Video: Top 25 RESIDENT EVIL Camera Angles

I remember being so impressed by that basic cutscene as a kid, spending hours in the mansion and then making it outside and draining the pool.
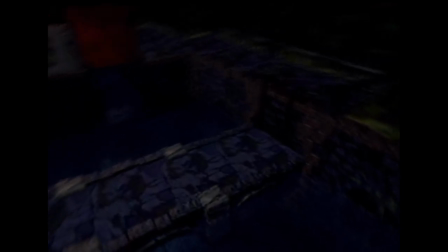I was fascinated by the cinematic power of the PlayStation 1. And then the remake made it so much better.
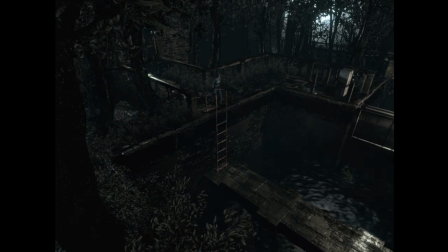But the real treasure here is the camera angle showing the scale of this space, your character now small in the frame, stepping down the ladder, seeing the puddles of remaining water on the walkway.
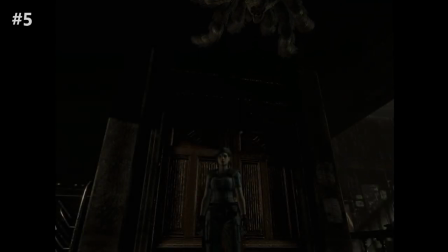Just a beautiful shot. Number five, the guardhouse recreation room in RE1 remake.
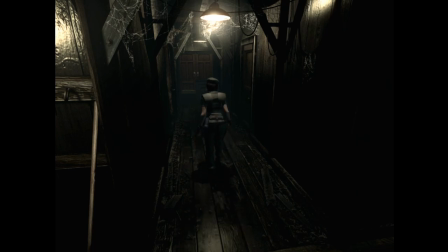By this point you know that I like dramatic angles that guide your attention. Well, this is one of the big ones.
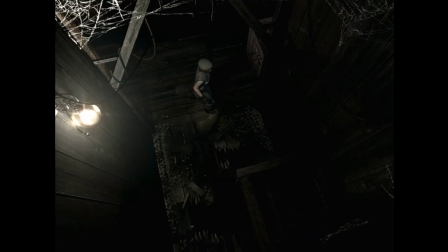The angles leading up to the recreation room are mainly shown from the top, angled or directly above you.
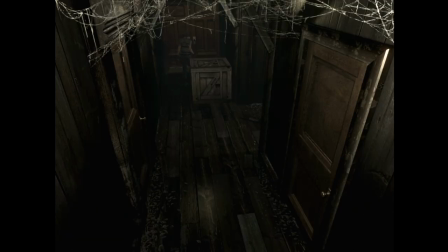Then you open the double doors and the game suddenly flips the camera down to the ground,
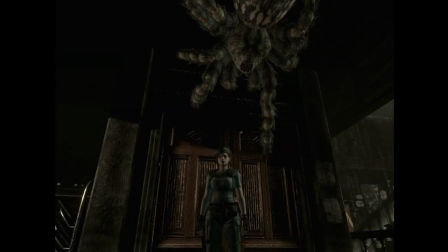looking up at you, as a giant spider crawls into frame on the ceiling. One of the best holy sh** moments in the entire series, especially considering you haven't seen a spider before this.
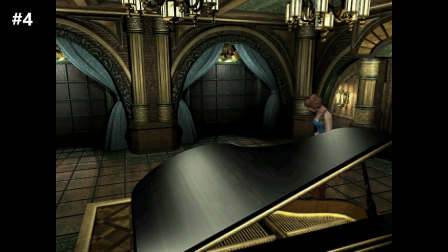Number 4, the RE3 Clock Tower Piano Room. Another angle that makes this list because of the scare it sets up. The piano room is at first a quiet area, as you pass through it as Jill. Crossing it again triggers zombies to break through the large glass windows,
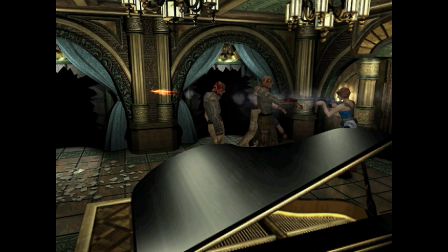and this is how the room stays for a long time, passing through it to use the save station here and there.
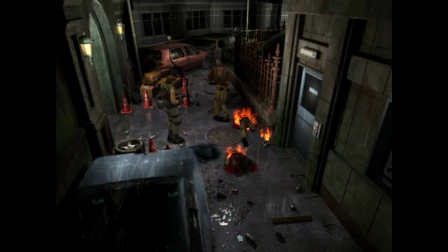When you take control of Carlos after Jill is infected by the Nemesis, you spend a long time outside of the Clock Tower, in the hospital finding a treatment.
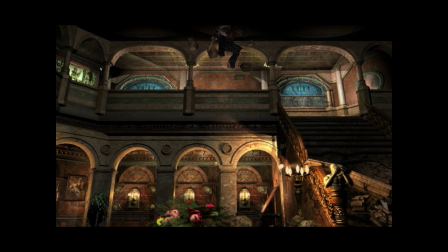When you finally make it back, the Nemesis ambushes you in the main hall of the Clock Tower.
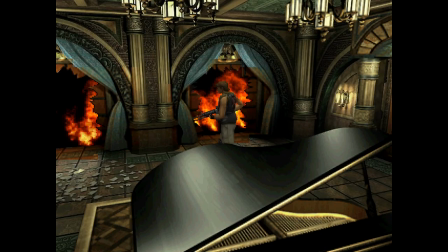You continue to make your way towards Jill, and the last thing you expect is to see Nemesis flying towards you through the window out of the flames.
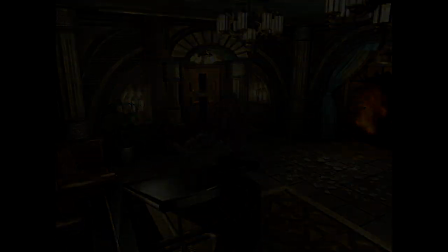An excellently timed and framed jump scare. Number 3, the RE1 Remake West Extension Hallway.
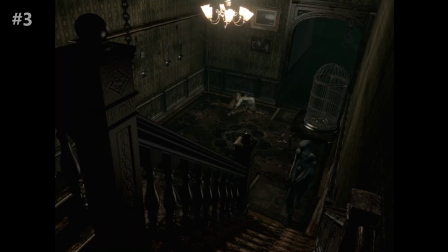The RE1 Remake added several new areas to beloved maps,
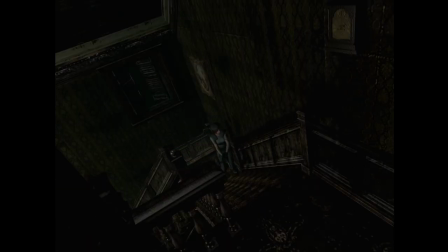one of the best being the new section on the west side that takes you around a creepy corridor to a staircase that leads to the awesome mirrored hallway section on the second floor.
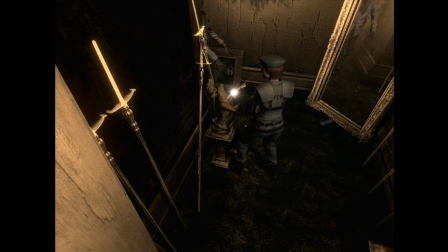It's a brand new place for veterans coming from the original game, and they make it suitably unnerving. The first angle is already excellent and could have made this list,
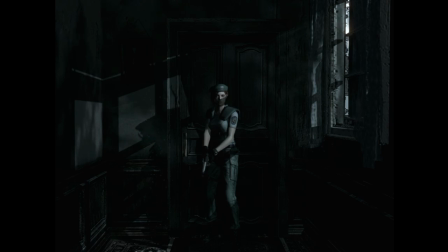seeing your character in a nice close shot as the moonlight pours in, particles hanging in the air.
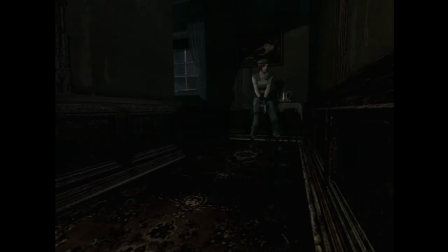You creep your way around the corner, the game is still not showing you what's in front of you, then it's this brilliant shot right here.
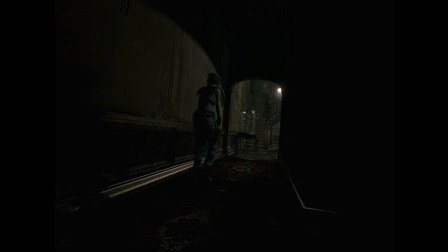As the long shadows stretch across the walls, the light from the distant chandelier bobbing up and down, your footsteps muffled by the old carpet and the dark wooden staircase summoning you at the end,
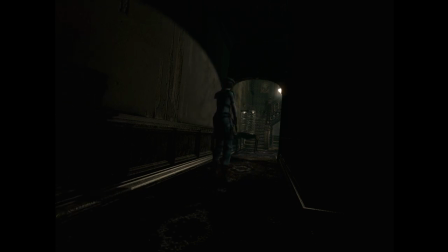not knowing what might be around the corner. It's camera angles like this that represent pretty much everything I love about fixed-camera survival horror.
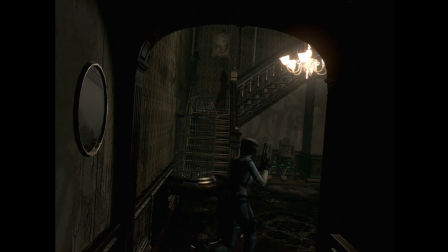I'll take the clumsy tank controls and simplistic combat options if it means I get to experience this.
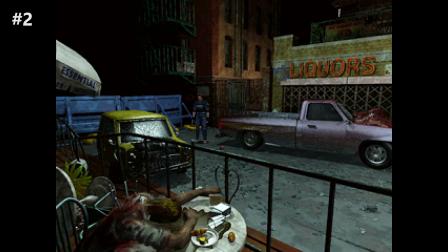Number two, and this one is a bit more subtle, but it's always stuck out to me, the RE2 bus location with the dining table.
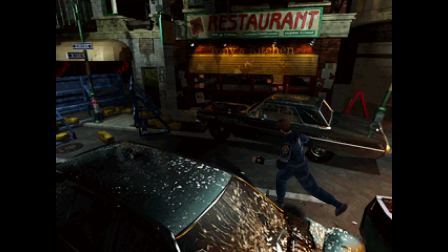The opening sections of RE2 are all about establishing the disastrous state the city is in, Leon's long trek to the RPD hoping it'll be safe.
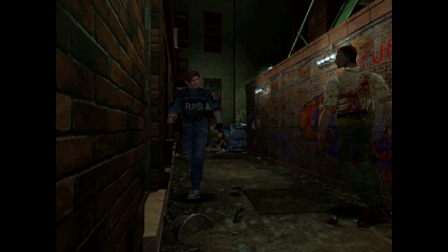We see crashed cars and fires, the dead eating the streets.
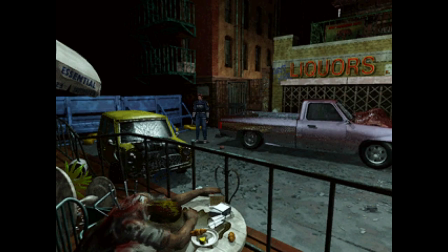But this shot right here, Leon in the background, walking towards the camera,
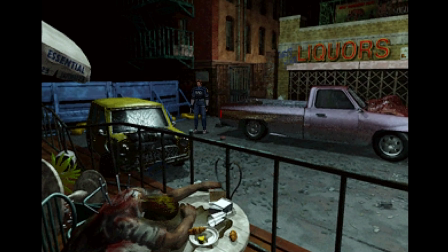our attention drawn not to this space, but to the corner of the screen, this dead man bent over the table.
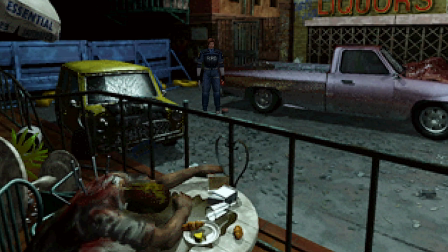I always found myself wondering what happened to him. Was he bitten? Was he killed by accident in the citywide panic? I never quite understood what I'm looking at. It looks like metal bars are sticking out of his back, and those bars look like part of a flipped over chair.
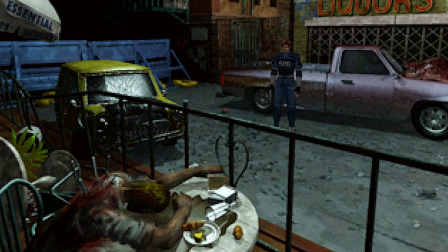But why would a chair be coming through his back? I don't know. Was he a zombie and someone killed him with a chair?
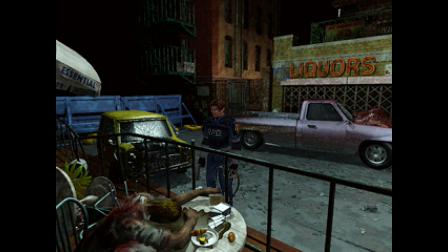Regardless, this lone dead guy in the foreground communicates the horrors of the situation in a way that's different and more intimate than giant raging fires and crashed cars and people being torn apart in the street. There's a sadness to this image, and you just don't get to see that side to things all the time.